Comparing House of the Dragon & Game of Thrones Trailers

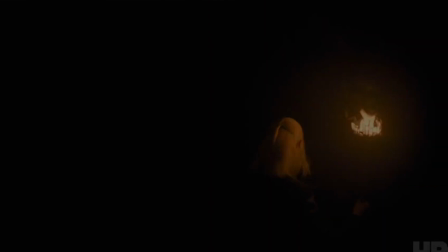0s
House of the Dragon, baby. You know why you clicked the video. It's time to break things down.
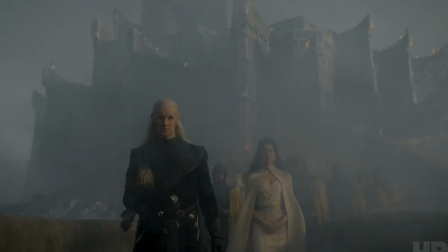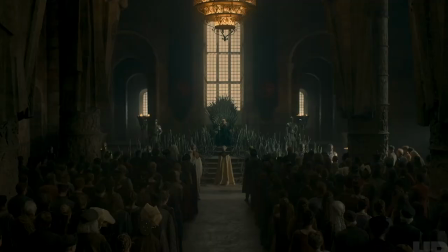12s
Expectations for House of the Dragon vary wildly amongst fans, and whilst the new trailer may not be all that much to go on,
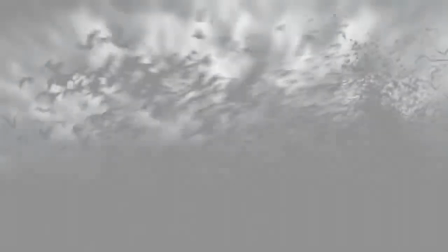19s
I thought it would be interesting to compare it to the original Game of Thrones trailer to see if there's anything we can make of it.
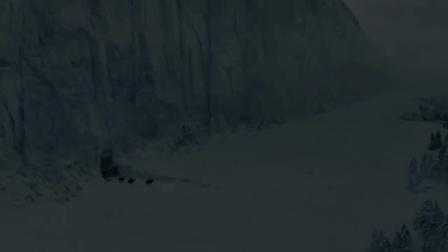25s
Let's get into it. The original Game of Thrones trailer is pretty slow-paced and is packed with exposition and choice bits of dialogue.
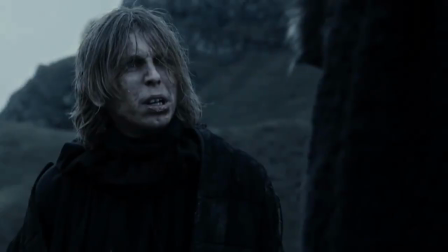33s
Take the very first line.
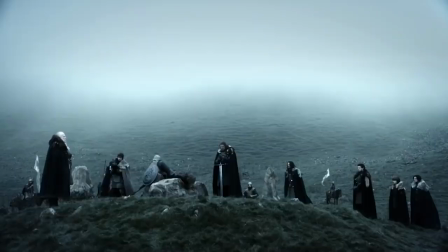34s I, Eddard, the House Stark, Lord of Winterfell and Warden of the North, sentence you to die.
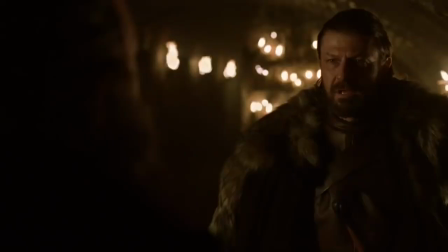42s
This immediately provides insights with regards to character, location, style, and tone of the show.
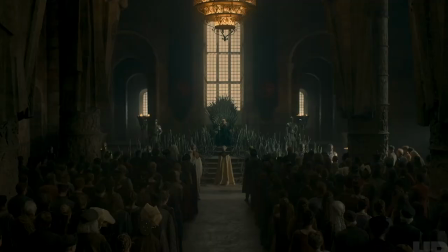48s
For House of the Dragon, though, it's more vague, with higher tempo and one-liners.
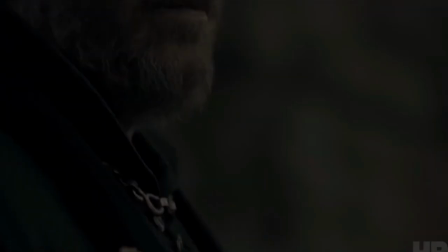53s History does not remember blood. It remembers names.
A one-liner that doesn't tell us much.
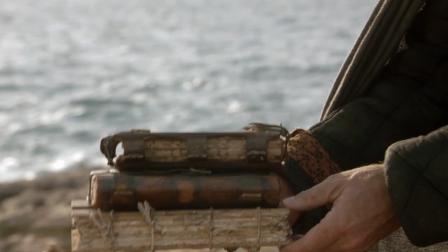60s
And not only that, but it's also contradictory to established Westerosi lore,
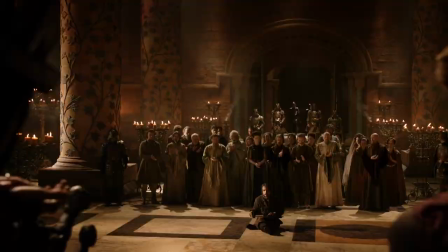66s
seeing how people are remembered in songs and stories, even when their names are forgotten.
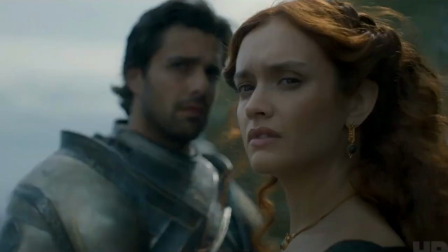70s Gods, kings, fire, and blood.
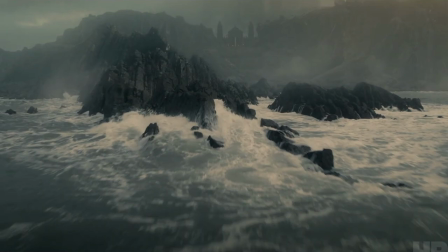76s What is this brief mortal life, if not the pursuit of legacy?
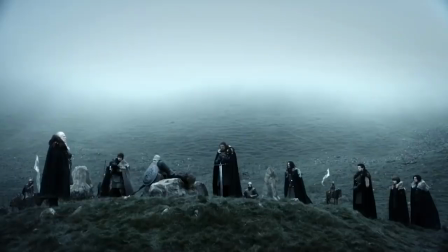83s
And I find this a bit troubling, because it sets quite an ambiguous tone to the show as opposed to the more substantial bit from Game of Thrones.
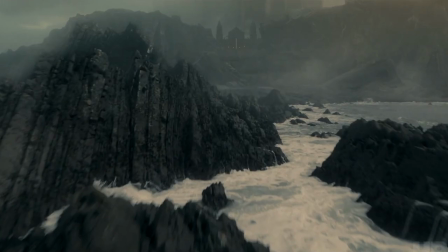91s
But to be fair to the pursuit of legacy, it is a big deal in Westerosi culture.
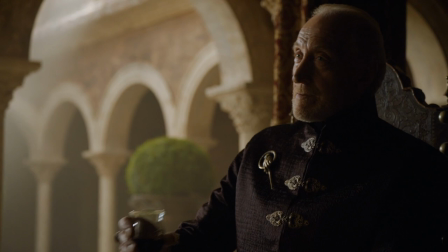96s
I mean, it was basically Tywin Lannister's entire character, and he is remembered quite fondly, so there's that.
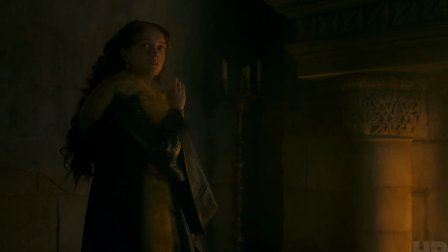102s
It's also nice to see the Hightowers in action, and on the topic of legacy,
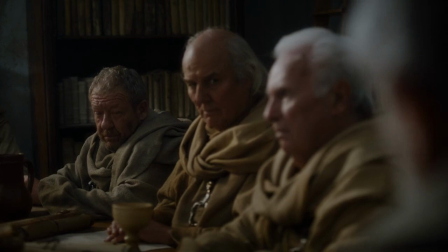106s
perhaps we'll see more of Old Town and the Citadel, which could entail some really interesting intrigues with regards to the writing of history.
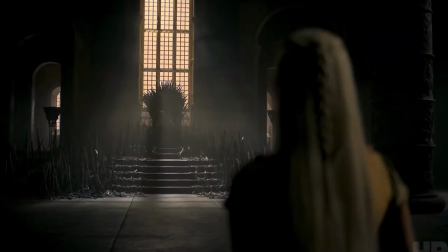113s
The dialogue where the Lords of Westeros swear fealty to Viserys and Rhaenyra is a little strange.
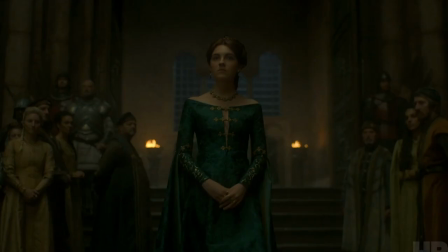118s
Less so because it's all chopped up for the trailer, but more so because it uses a very informal language that we're not used to from Game of Thrones.
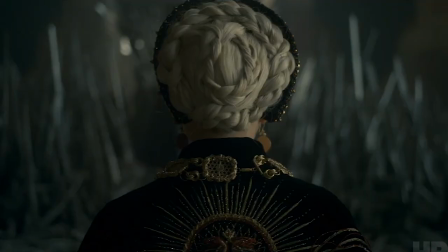126s I, Bormund Baratheon, promise to be faithful to King Viserys and to his named heir, Princess Rhaenyra.
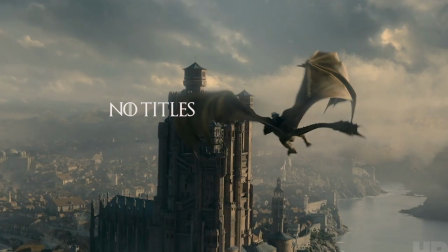133s Rhaenyra Targaryen.
It doesn't contain any titles or fancy wording, as well as mentioning the heir,
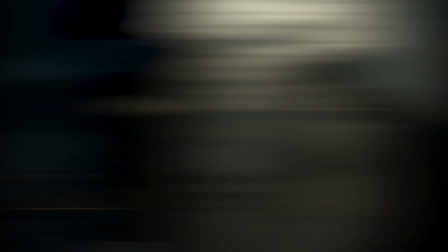139s
which kind of takes me out of it a little bit. Then there's the elephant in the room,
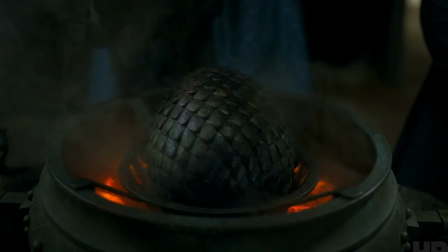144s
which would be the talk of virtue signaling potentially getting in the way of solid storytelling, again, with things like emphasizing female empowerment.
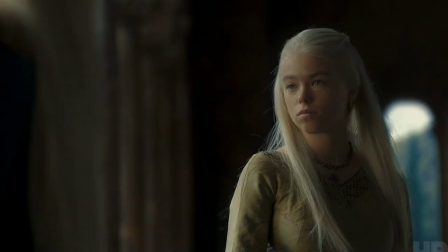152s Men would sooner put the realm to the torch than see a woman ascend the Iron Throne.
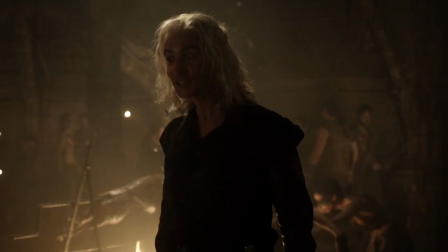159s
Which may be neither here nor there, but it stands out as being a topic that could easily get oversaturated, much like how it got towards the end of Game of Thrones.
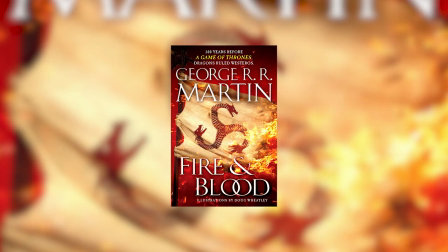167s
The difference here, however, is that whether women should be allowed to ascend the Iron Throne or not is an actual theme in Fire and Blood, so it certainly belongs in the show.
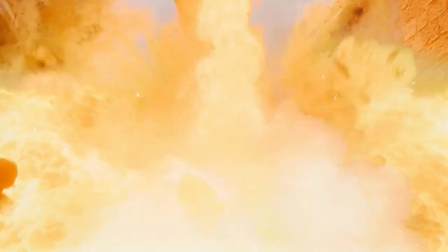176s
I can't help but think that it's a little bit funny, though, that Daenerys goes on to literally put the realm to the torch in order to ascend the Iron Throne, but that's besides the point.
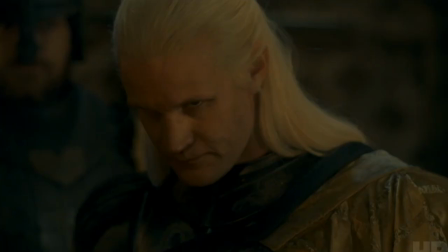184s
Let's just hope that it's handled gracefully in the end. It's not much to go on, but Daemon is instantly framed as a bad guy,
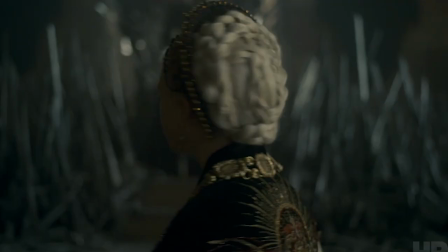192s
with menacing angles of him looking grim plus a shot of his angry face right after Rhaenyra is named heir.
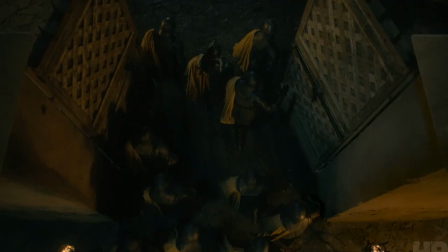197s
Perhaps this is all a ruse to make us think he is the bad guy, only for them to drop a plot twist later on,
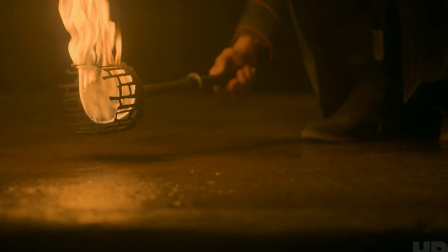202s
but in any case, there are no redeeming shots or comments to blur the lines,
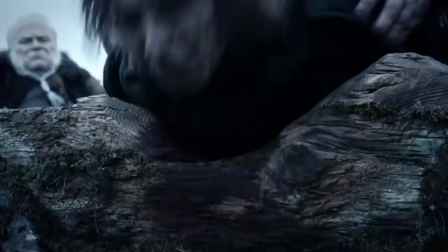207s
which is a shame. Even in the Game of Thrones trailer, Ned Stark starts out by cutting off a dude's head,
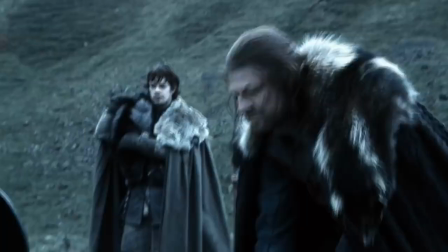212s
which looks harsh, but he's also portrayed as a good guy when he questions the decision to kill Daenerys, for example.
We commit murder on the word of this man.
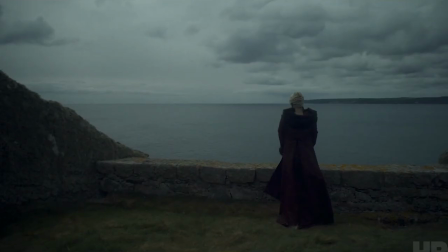220s
I showed the trailer to a few newcomers to the story, and some of them thought the trailer came across as a civil war between men and women,
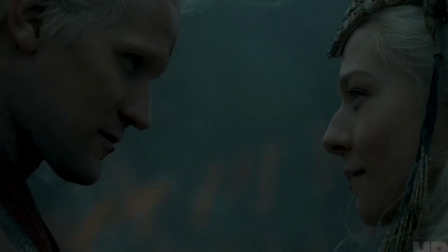227s
or some sort of feminist revolution with Daemon leading the bad guys, which of course is not the case.
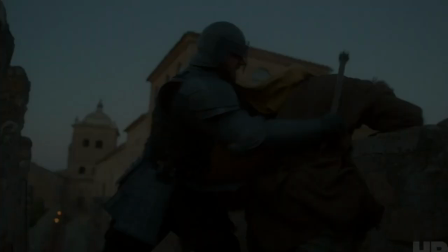233s
Now, giving up too much plot is a common problem with trailers,
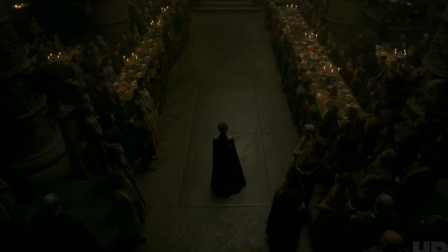237s
but here we're almost seeing the opposite, and if people get the wrong idea, that's gotta be considered a trailer failure.